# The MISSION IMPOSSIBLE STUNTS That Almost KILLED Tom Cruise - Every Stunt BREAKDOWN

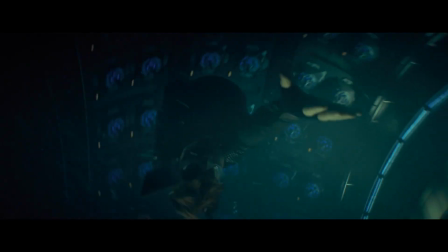(16:47)
But once the scene switches to wide shots, the CGI becomes very noticeable, and Hunt's movements feel very animated.
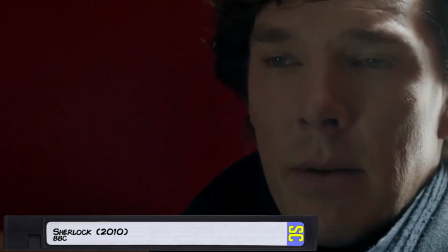(16:52)
That makes it all look, kind of fake.
Everyone's a critic.
Not that I'm anti-CGI or anything like that.
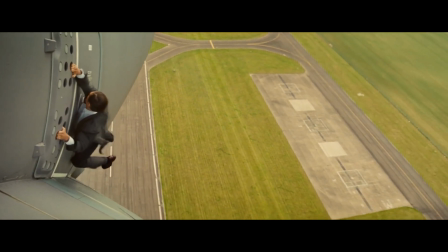(16:58)
The scene is mad impressive, but when you have an awesome opening scene where Cruise hangs off a real plane, this stunt doesn't really live up to its full potential.
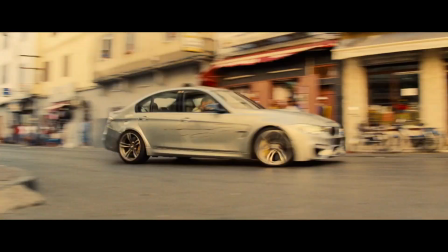(17:06)
Especially because after this scene, we get an incredible car chase scene which was filmed for real.
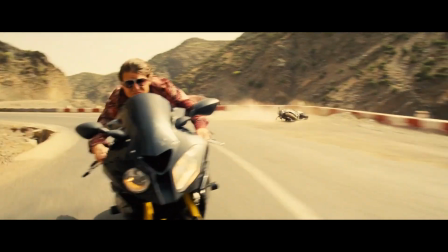(17:10)
And then Cruise does some terrifying bike stunts without wearing a helmet. Not that there's anything wrong with CGI. VFX are getting a very bad rap right now, but this isn't about that. CGI is a tool like any other.
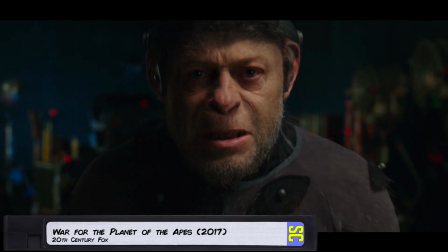(17:21)
Their quality depends on the filmmakers and the studios.
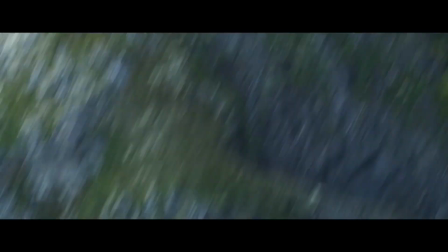(17:23)
The audience has big expectations from these movies, so Cruise and his team have to deliver on these incredible stunts done for real.
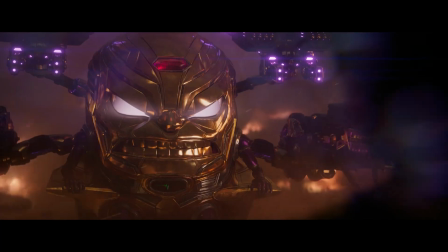(17:30)
What is this, a Marvel movie?
Surprised to see me?
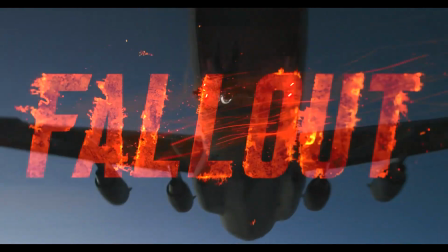(17:34)
To make up for it, Tom Cruise decided to jump off a plane for Mission Impossible Fallout, and then to fly a helicopter by himself.
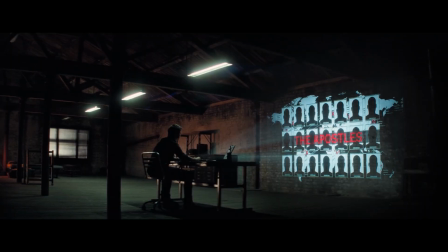(17:41)
The story this time had Ethan and his team stopping the Apostles. They're a remnant of Solomon Lane's syndicate from the previous movie.
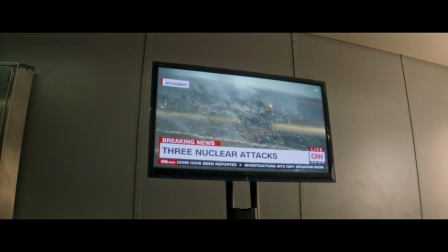(17:48)
The mission is to retrieve 3 plutonium cores before the villains use them as nukes. The IMF team from the previous movie returns, minus Jeremy Renner.
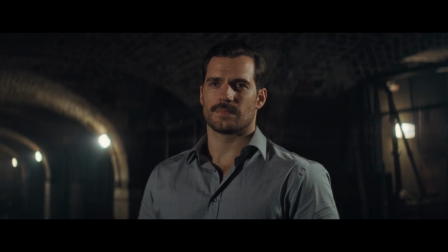(17:55)
Why? What happened to him? He couldn't be in the movie because of Avengers Endgame. Henry Cavill plays August Walker, the second villain of the movie, with his incredible mustache that ruined Justice League.
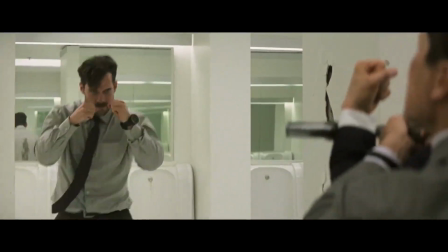(18:03)
And of course, that iconic arm reload in the bathroom fight. Even before we get to the action, I have to praise the film for its beautiful cinematography.
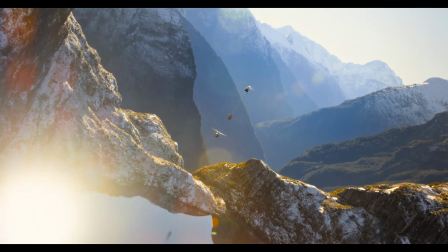(18:12)
This might be the best looking film in the series. It also has an incredible score.
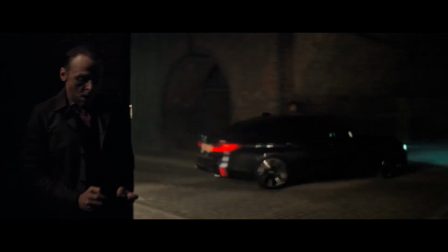(18:16)
Both things are another big step up for the series. Now, the 6th film didn't waste any time. Barely 20 minutes into the movie and Tom Cruise is already jumping from a plane.
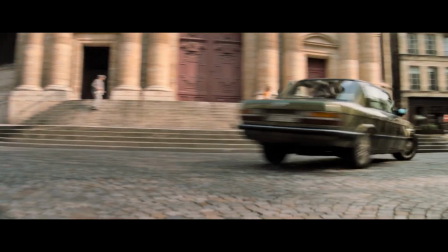(18:24)
And then, from this point forward, the movie doesn't stop. It's one amazing action sequence after the other.
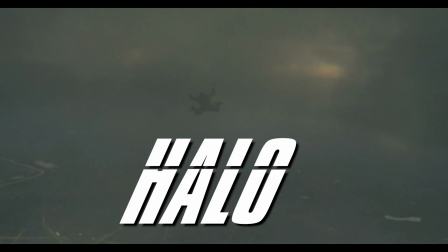(18:29)
So obviously, the big stunt was the Halo jump sequence. Halo stands for High Altitude Military Parachuting.
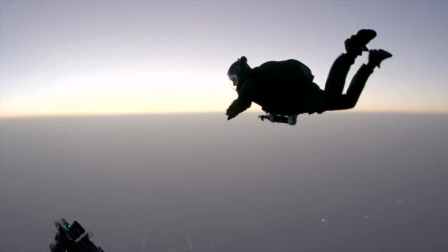(18:35)
Achieving this stunt was an impossible mission for the crew. They only had a 3-minute window each day to get this shot.
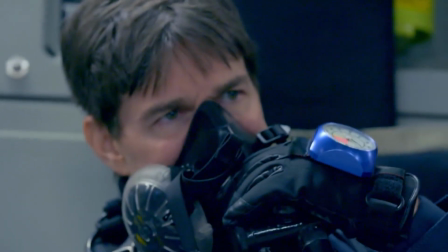(18:41)
At such an altitude, there was a real danger of hypoxia, so everybody had to wear an oxygen mask to stay alive.
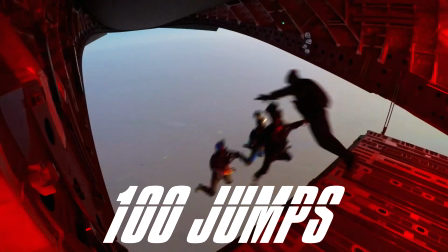(18:47)
Tom Cruise performed more than 100 jumps from a Boeing C-17,
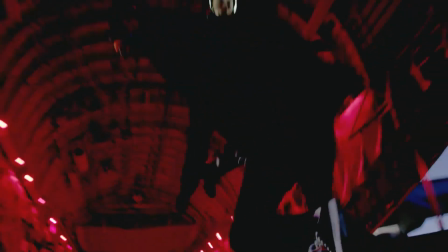(18:51)
traveling at over 160 miles an hour, with each jump done from around 25,000 feet.
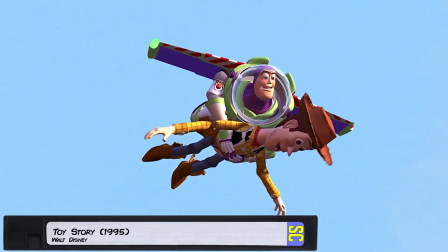(18:57) You're flying! This isn't flying, this is falling with style.
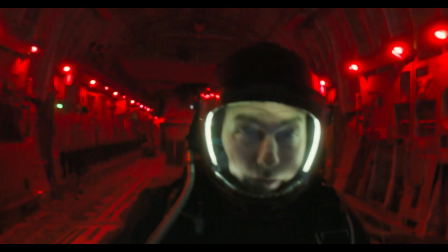(19:01)
And keep in mind that it's not just Tom Cruise who's jumping from the plane.
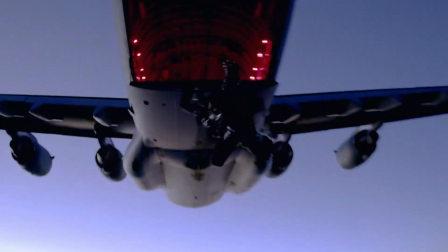(19:04)
The reason why the camera is so up close to his face is because it's being held by a camera operator who is also flying through the air.
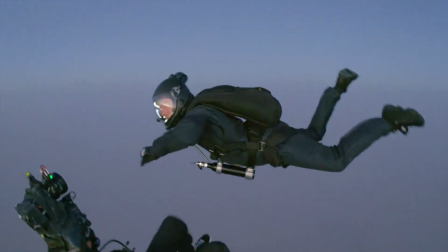(19:11)
Cruise had to position himself 3 feet in front of the camera while falling over 2,000 miles an hour,
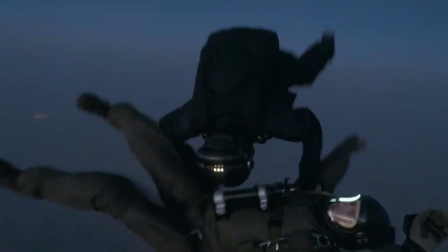(19:17)
diving and free fall, performing stunts midair while you're trying to get the most amazing shot in film history.
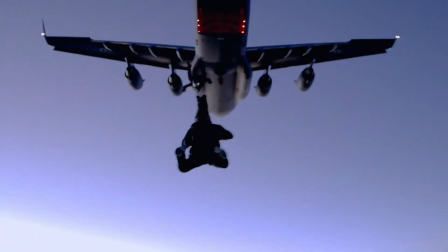(19:22)
What makes it even better is the fact that the sequence is shot in real time. From this moment right here, it's a 2.5 long take, meaning there are no cuts.
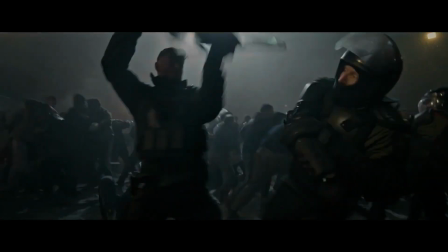(19:30)
2.5 minutes straight might not sound too impressive considering that Extraction 2 just did a 20-minute sequence with no cuts.
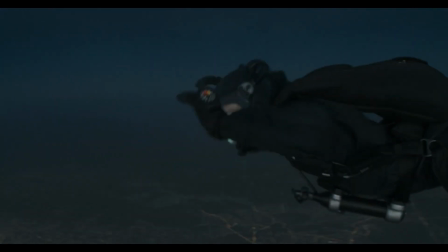(19:35)
But take into account that this long take was shot while Cruise and the camera operator were in the freaking sky. So what about the storm? That looks fake. No, okay, so that's CGI.
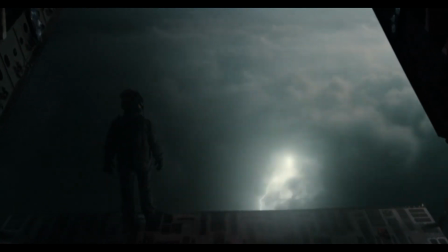(19:44)
The stunt was filmed over the Abu Dhabi desert, so the VFX team had to create the storm to hide the real ground and make it look like the scene takes place over Paris.
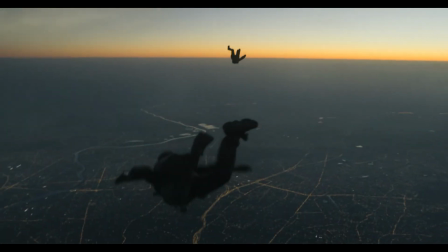(19:52)
And I don't think the CGI diminishes the scene because it looks really good.
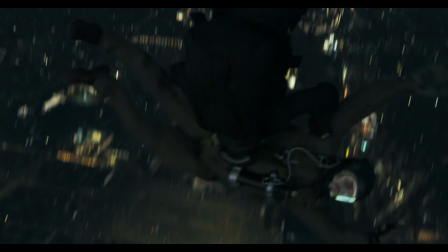(19:59)
But this is only the first big stunt in the film.
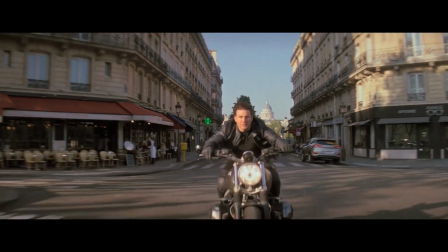(20:02)
Fallout also included a mad chase scene in Paris where Cruise rides a bike through traffic, and we get long shots of the action, which makes this chase scene so different.
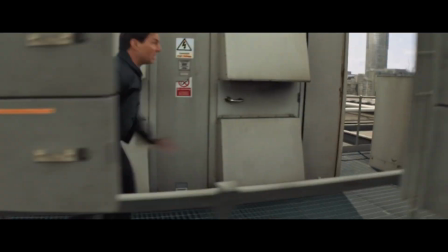(20:10)
But all of these real stunts came with a cost. Tom Cruise had a serious injury while filming the foot chase scene in London.
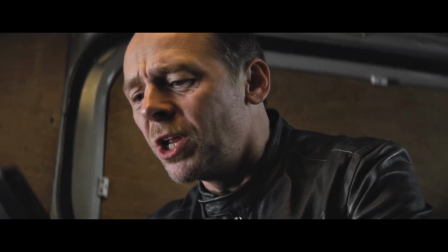(20:16)
He needed to jump from one rooftop to another.
What are you waiting for? I'm jumping out a window!
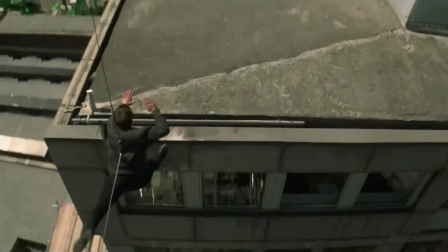(20:21)
He performed the jump, but accidentally landed his foot on the side of the building. This was a bad landing and Cruise broke his ankle.
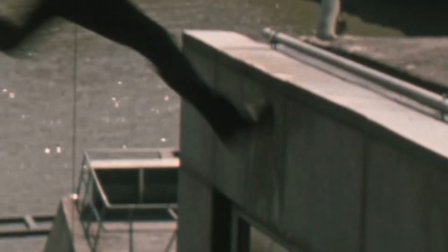(20:28) And now watch that. Watch this.
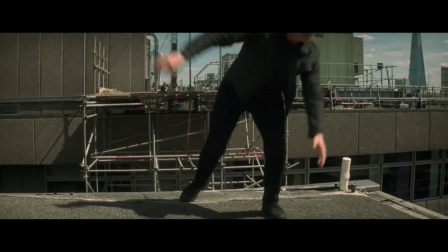(20:32)
But because it's Tom Cruise, he finished the stunt with a broken ankle. The climax had a complicated and epic helicopter stunt.
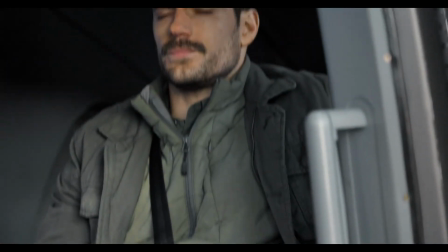(20:39)
The stakes for this scene are that Walker has a detonator for a nuke and he's escaping on a helicopter.
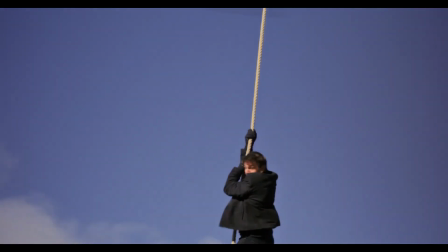(20:43)
To catch him, Hunt must climb a rope to get to another helicopter while it's taking off. And that's Cruise climbing a rope attached to a moving helicopter.
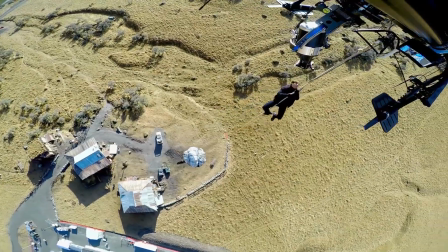(20:51)
Cruise had a safety rope, but he had to pull himself on his own while fighting extreme cold and winds.